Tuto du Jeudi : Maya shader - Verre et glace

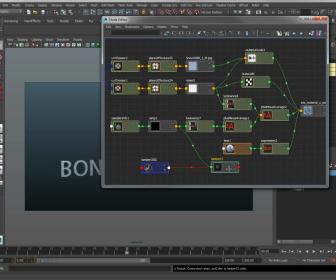12:33 Ok, donc à partir de là, eh bien on va prendre donc le Lambert, drag and drop. Ici sur l'écriture.
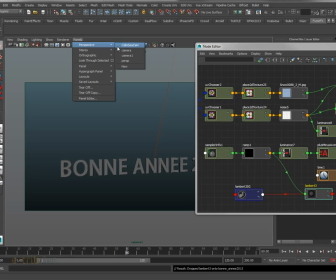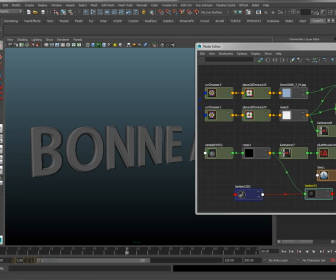12:49 Et on va pouvoir venir ici voir ce que donne le rendu. OK. Voilà le résultat qu'on obtient ici. Selon l'angle de la caméra, eh bien on va avoir donc un effet selon les faces, comment elles sont disposées. Les faces qui sont donc perpendiculaires à l'axe de la caméra, ou plutôt la normale des faces perpendiculaires à l'axe de la caméra, vont être noires, et celles qui sont donc les normales qui sont face dans l'axe de la caméra vont être blancs.
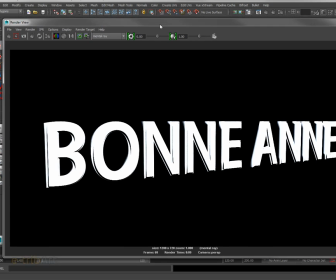13:33 Donc la majorité regarde plus ou moins la caméra, donc ils sont blancs. Et voilà le résultat qu'on obtient ici.
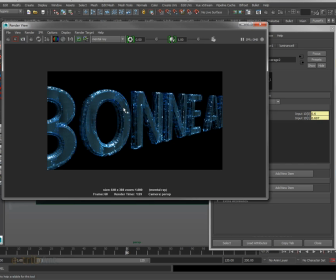13:39 On voit que l'on a donc un matériau qui donne l'impression d'un certain volume, d'une certaine épaisseur. C'est dû donc d'abord d'une part de manière globale à un indice de réfraction relativement élevé rapidement sur presque l'ensemble donc de la surface
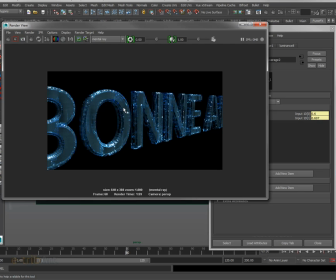13:56 des lettres ici, et à une variation aussi donc de cet indice de réfraction qui va donner donc simuler comme des variations de volume ou de structure, comme on peut le voir dans le haut ici à la base, comme si on avait affaire à de la glace cassée.
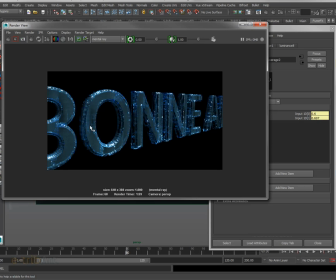14:15 C'est ce mélange ici avec le noise et l'indice de réfraction qui varie, qui nous permet donc d'obtenir ce type de matériaux ici, de glace donc épaisse et en même temps
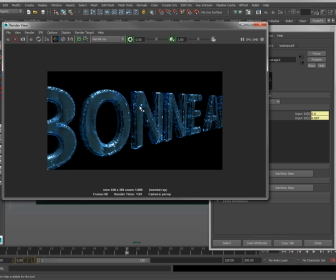14:33 fracturée, abîmée en relief sur l'ensemble de la surface, et de manière encore une fois interne, on a tout sauf de la glace très lisse. On voit des petites fractures, on voit des petites variations qui sont assez intéressantes ici pour simuler un peu de la glace naturelle,
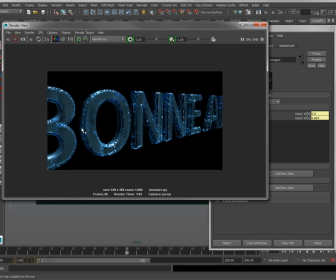14:51 comme si on l'avait taillée, si on avait taillé ici Bonne année 2015.
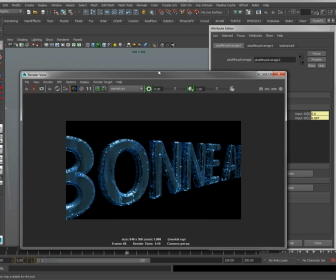14:55 En voilà pour ce premier tutoriel ici de l'année 2015 avec la réalisation de shaders.
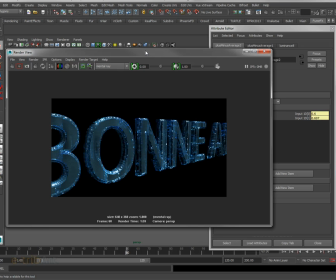15:02 Pour certains, ça sera donc une mise à jour, une révision donc, des shaders de Maya. Dans d'autres tutoriels sur les shaders, on verra des choses beaucoup plus compliquées que l'on peut réaliser avec d'autres nodes utilitaires.
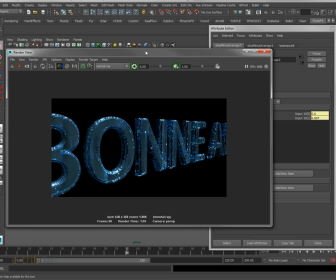15:19 Maya a cette grande richesse, bien entendu, de proposer un ensemble de nodes et donc de systèmes nodales très efficaces pour réaliser à peu près tout ce qu'on veut en termes de matériaux, que ce soit sous Mental Ray, mais aussi donc sous d'autres moteurs de rendu comme V-Ray ou Arnold.